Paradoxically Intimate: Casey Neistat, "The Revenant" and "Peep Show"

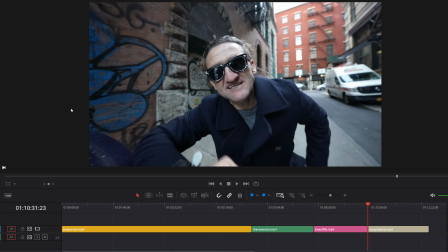0:00 Here's Casey Neistat. Here's the ultimate vlogger. He's rocking a wide angle. Things are distorted. There's some fisheye going on. He's not super close to the camera, but his face looks weird.
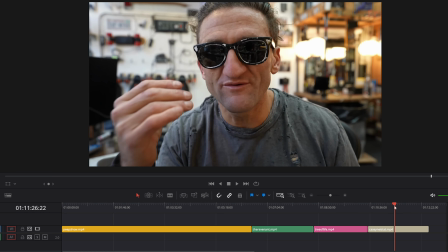0:10 And the closer he gets to the camera, the more distorted his face is, because that's what, super wide angle lenses do. It's a whole thing. Movies do it too. So, there's a couple things that happens when you're dealing with extreme wide angles.
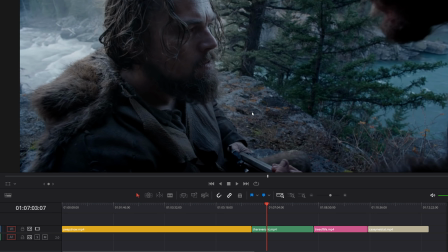0:24 Here's The Revenant with Mr. DiCaprio. And the first thing is, you see more of the environment.
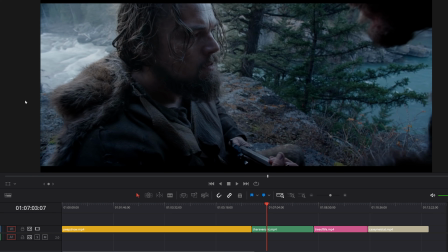0:31 You can see sort of maybe 180 degrees depending on how wide the lens is. But that's interesting, but that's not quite as interesting as what is psychologically happening, because whether or not you realize it consciously,
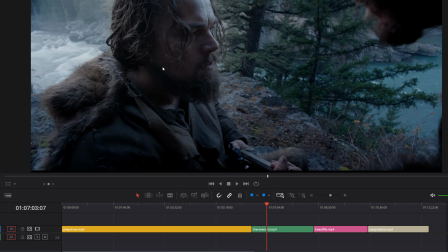0:45 because the camera is inches away from Leonardo DiCaprio's face, I believe this is Tom Hardy's face, you sort of pick up on that, and you realize that if you were in this scene, which presumably you are as the audience, you're standing inches away from DiCaprio, which is, it's unnerving, but it's weirdly intimate.
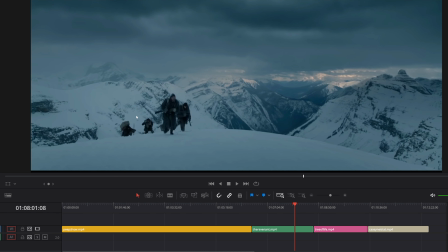1:03 And, in other situations where people are really far away, they seem extra far away, even though maybe linearly they're only like 10 feet away.
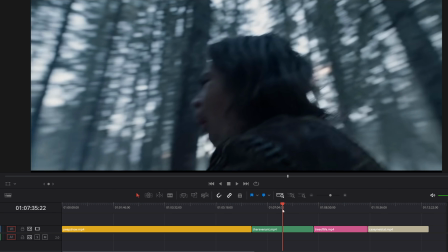1:12 That's the other sort of advantage of wide angle lenses, is how far away the character is from the camera itself really dictates what's going on.
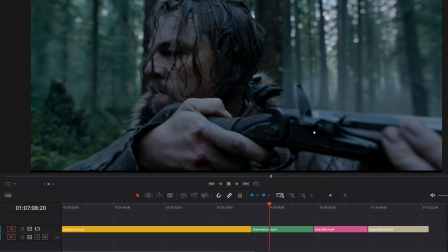1:21 But again, the camera is maybe inches away from one of his hands, and you can feel it.
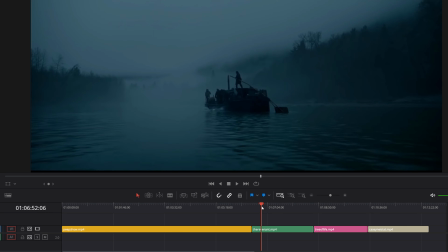1:27 You can feel how close you are to this character. Oftentimes it's played for distortion.
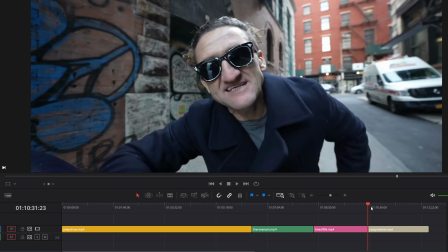1:33 It can also be played for intimacy. Casey Neistat, it humanizes him. It makes him a regular dude. This is why it works so well on YouTube, for instance. I tend to use a lot of wide angles when I'm doing sort of talking head stuff on YouTube, because
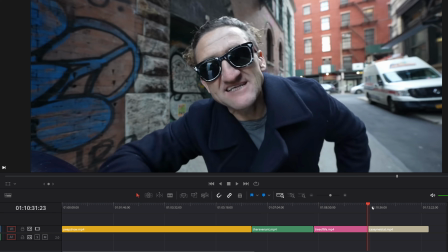1:50 because you're so close physically to the person, because you sort of do understand inherently, even if you don't know where the camera is sitting, you're the camera. So, you're literally within a handshake of Casey Neistat, and that's such an incredible effect.
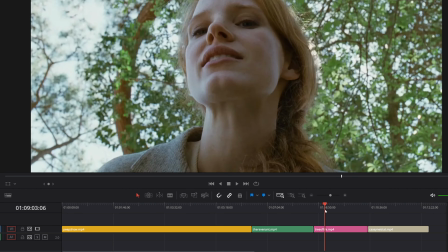2:07 Tree of Life also, again, I just want to scrub through this footage a little bit because it does some interesting stuff too.
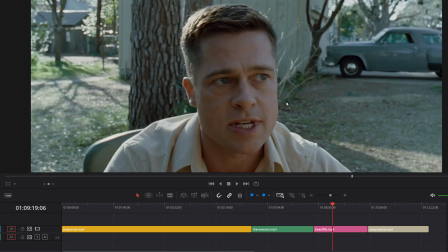2:13 It's also where the camera is sitting, and so if the camera is above eye level looking down, that's one perspective.
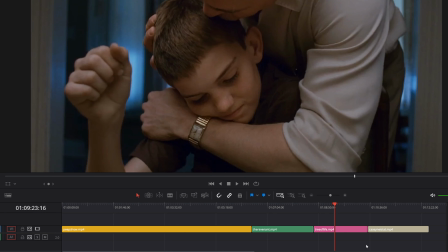2:21 If the camera is below eye level looking up, that's sort of regular eye level.
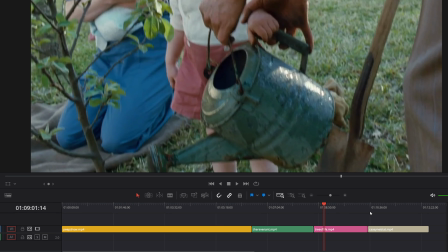2:25 Here's a little bit below eye level. That, there's different things. Casey Neistat is usually straight on, which is pretty good.
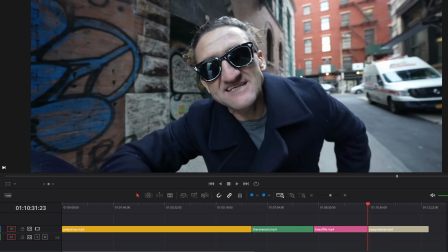2:33 He does put himself a little bit higher than the center line often, but not always.
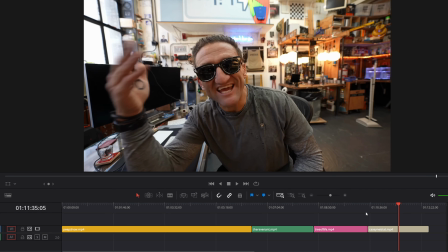2:38 It's just, it's how he works. Here's the whole frame. There's a lot going on.
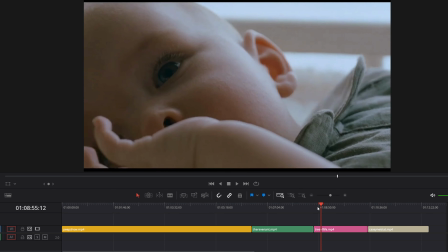2:44 It's super fun. It's, to me, where I came up, it was always skate videos, but the wide angle lenses,
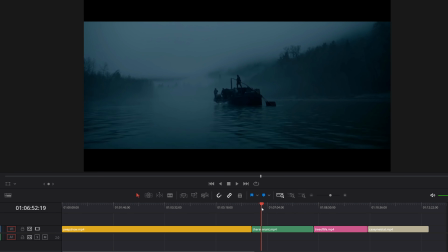2:51 I do feel like they're sort of going out of fashion a little bit right now, just because we've reached maximum wide angle lenses.
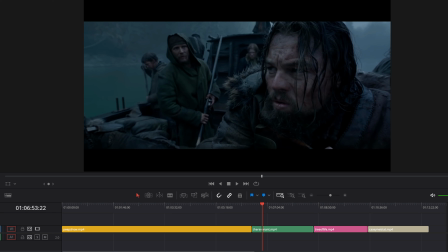2:59 But then I thought about it. There was a TV show years ago, sort of in the era of skate videos, that was also wide angle lenses.
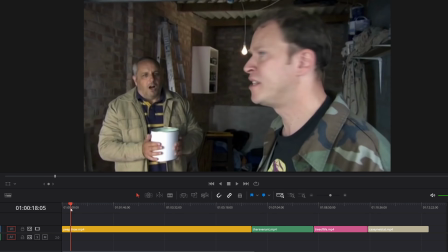3:06 It's British. I don't know if you've ever seen it. It's called Peepshow, with Mark and Jeremy.
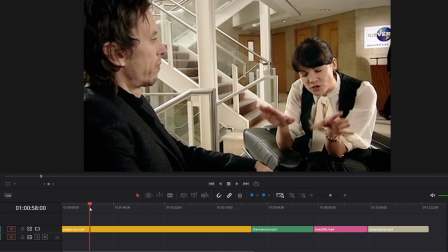3:12 There's Jeremy right there, and that's Super Hands.
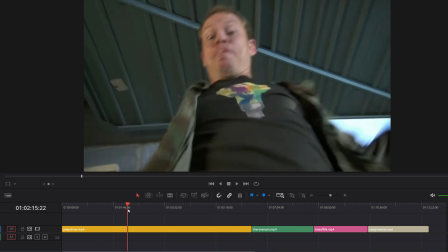3:17 Where's Mark? Jeremy again.
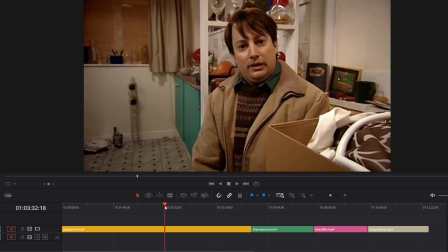3:21 Wow, a lot of Jeremy in this. There's Mark. There's my guy Mark. And so, on first glance, if you weren't really paying attention, this looks like a regular sort of kitchen, sort of living room scene, and Mark is sort of where he needs to be.
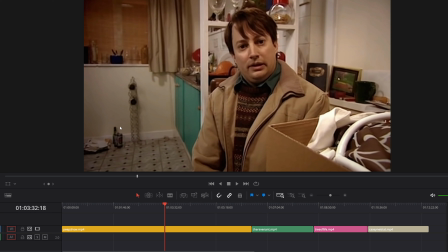3:36 But the more you look at it, you realize you can see really far. You can see almost 180 degrees, and this box and frame is gigantic. And once you sort of mentally place where it is, the camera is basically right up against this box.
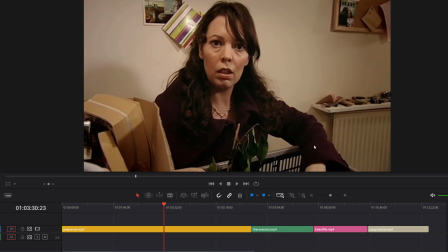3:49 There's also a reverse shot to this with Sophie, his wife/girlfriend, depending on what season you're on. And again, here's the box. And so again, literally the camera is right in front of Sophie.
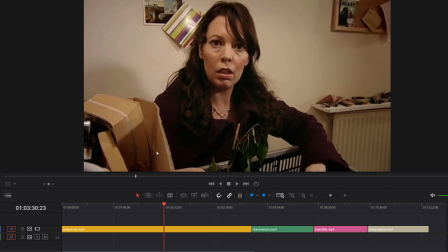4:01 So you have this weird intimacy, but you also have this sort of optical illusion of the flat being much bigger than it actually is,
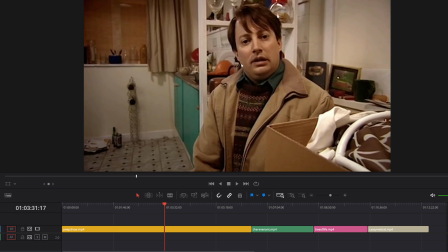4:07 because there's, the artificial depth that this wide angle is creating. It's wild. Peepshow really did it as a gimmick, because part of their thing is it's from the point of view of the character. And so when Mark is looking at Sophie, we're literally sitting where Mark is sitting.
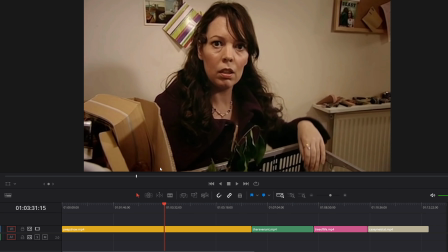4:24 It's sort of the direct the character point of view, and that's how the whole show is.
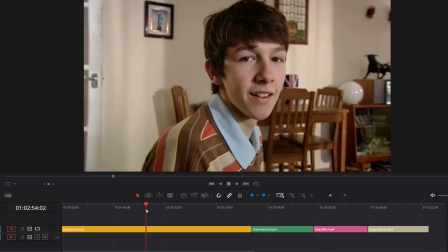4:30 If somebody's talking to somebody, the exchange is going to be very much, he's looking this way, and then the camera is going to be where he's sitting.
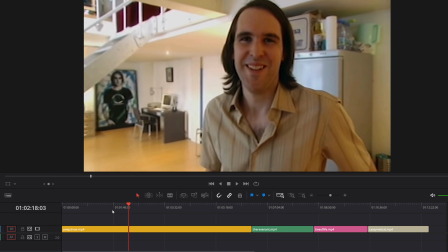4:38 It's not every show, and I wouldn't say it's dated, but it's definitely a weird look.
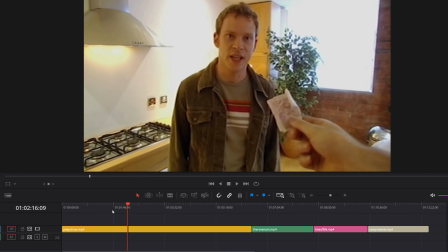4:43 It's definitely not the look of a regular sitcom. It's not the look of like a mockumentary by any means, or The Office, because you got people going right down the barrel.
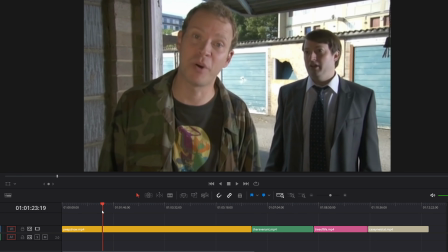4:51 It's very intense. It's kind of theater-esque, honestly, if I would call it anything.
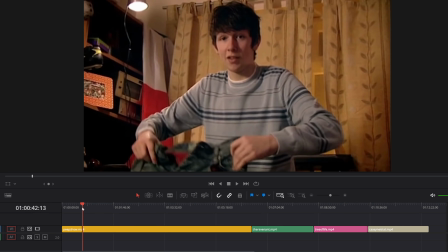4:56 But it really plays for the show.
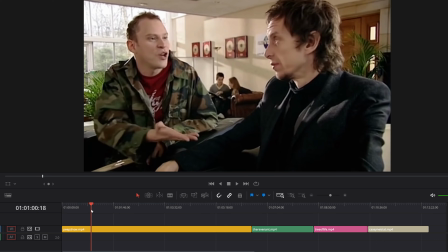4:59 I would like to see other shows do this because it's a really interesting setup, but it's a lot to deal with.
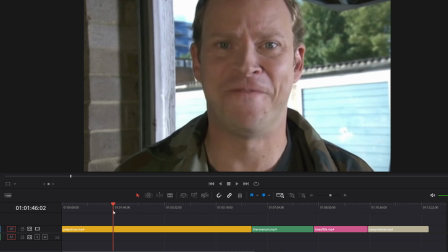5:07 I might call this exhausting to look at, honestly, because you're having to look everywhere because you can see so much more.
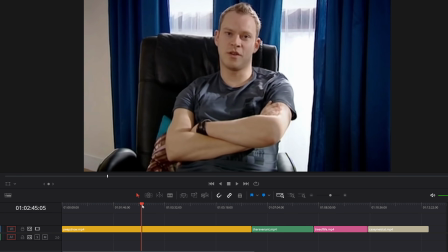5:13 You don't get the sort of the broad news broadcaster, just sort of regular framing that you normally would.
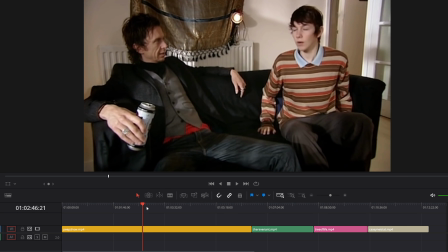5:17 This is pretty close, actually. This is very film school, where this is the establishing shot of the couch, but then it goes way in.
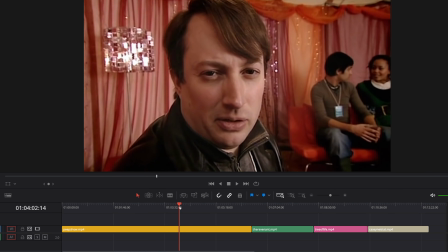5:27 Yeah, so I enjoy wide angles.
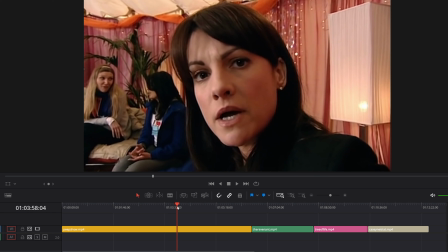5:31 Time and place, and again, Peepshow I think does a really good job of justifying why they're doing these crazy wide angles, which is it's sort of the point of view of the characters exchanging. Again, this is not a flattering look. Her face is all distorted based on the lens,
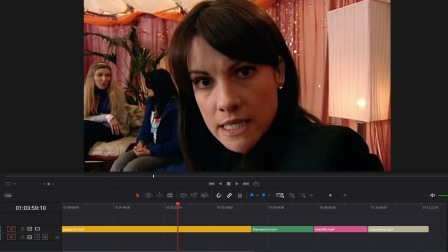5:45 but it sells because it's going to somebody's point of view, and then it's going to her point of view and talking to him.
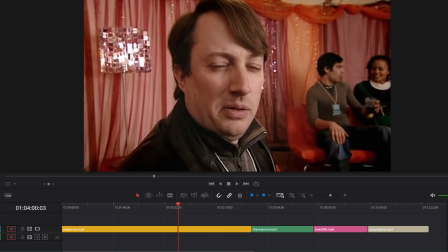5:52 Yeah, it's a whole thing. So, I wouldn't say stay away from wide angles, but I
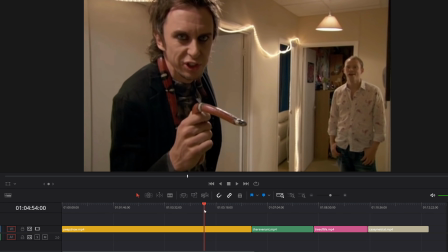6:01 think a good cultural reference, a good visual reference for what you can do with wide angles and what you can't is Peepshow, because they had so many seasons to sort of figure out how to make it work, because blocking wise, lighting wise, it's basically a single camera sitcom.
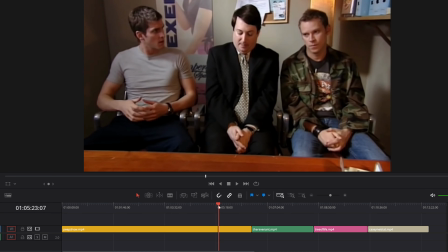6:16 It's a very traditional sitcom, but because of the way it's shot, because everything is so backed up, because the camera is usually sitting in the laps of the main characters,
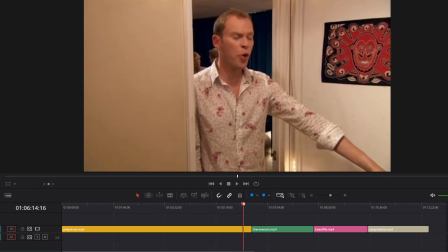6:24 you have this really weird perspective that most traditional shows aren't just willing to do because it's so ridiculous.
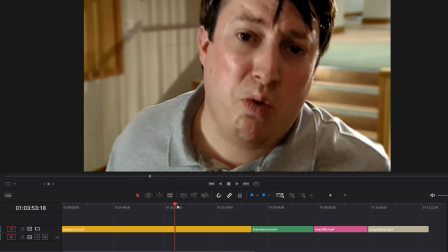6:31 So I would never consider Peepshow to have the sort of visual artistic value of something much more aggressively visual,
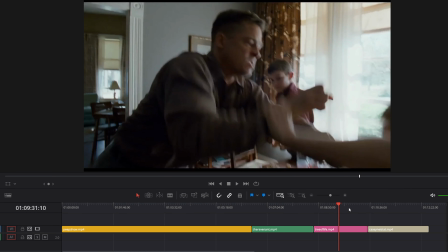6:40 like again the Revenant or Tree of Life, or even the way Casey Neistat uses it,
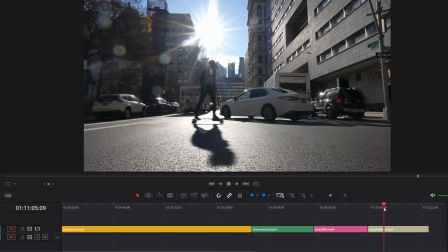6:47 because Casey, it's part of his storytelling. He likes to put the camera on stuff.
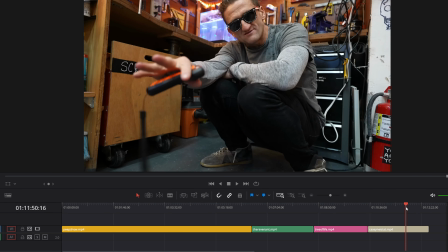6:53 That's his whole thing. He puts it on a skateboard and rolls a skateboard to him.
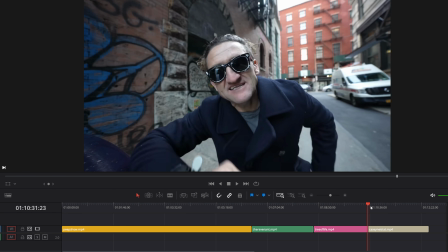6:56 But I think Casey Neistat's angle on the wide angle is actually a lot more close to how Peepshow uses it, where Casey understands that the camera is the audience, is another character in the conversation,
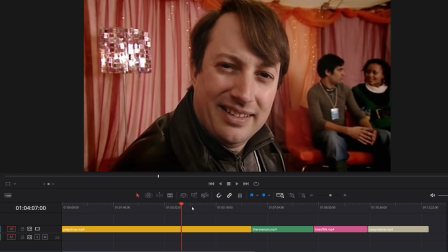7:09 and he treats it as such. And again, the Peepshow people, they're doing it right down the barrel, just like he is,
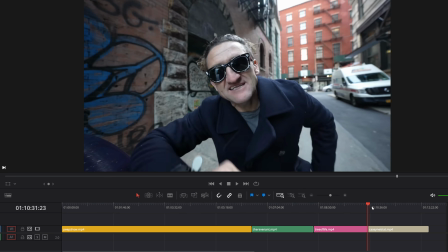7:16 for narrative versus sort of an artificial narrative, which is this is my life in a day.
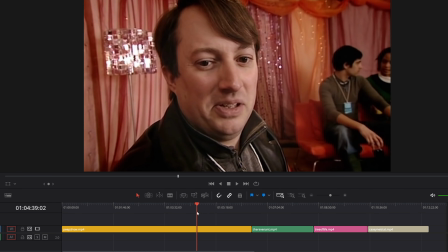7:23 Very similar results, and just very similar styles once you actually really look at it, which is crazy that two people, continents away.
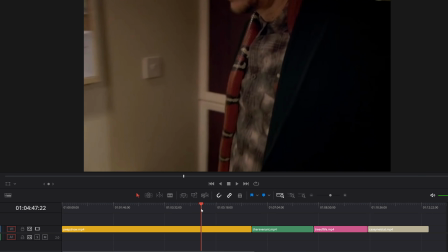7:32 I'm not sure Casey Neistat has ever heard of Peepshow. I don't know if these guys have ever heard of Casey Neistat.
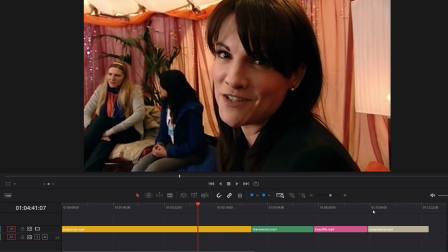7:39 Obviously, Peepshow ended long before Casey Neistat really came onto the scene, but I thought it was fascinating. I hadn't seen anybody really talk about wide angle lenses in this way, in sort of a more practical sense, because everybody likes the abstract stuff.
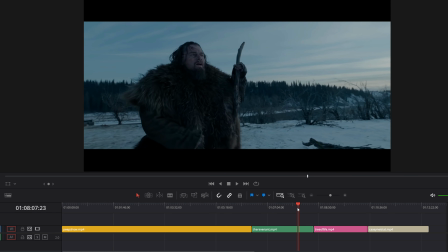7:56 And once you know what you're dealing with lenses and visuals, beautiful abstract shots can be had.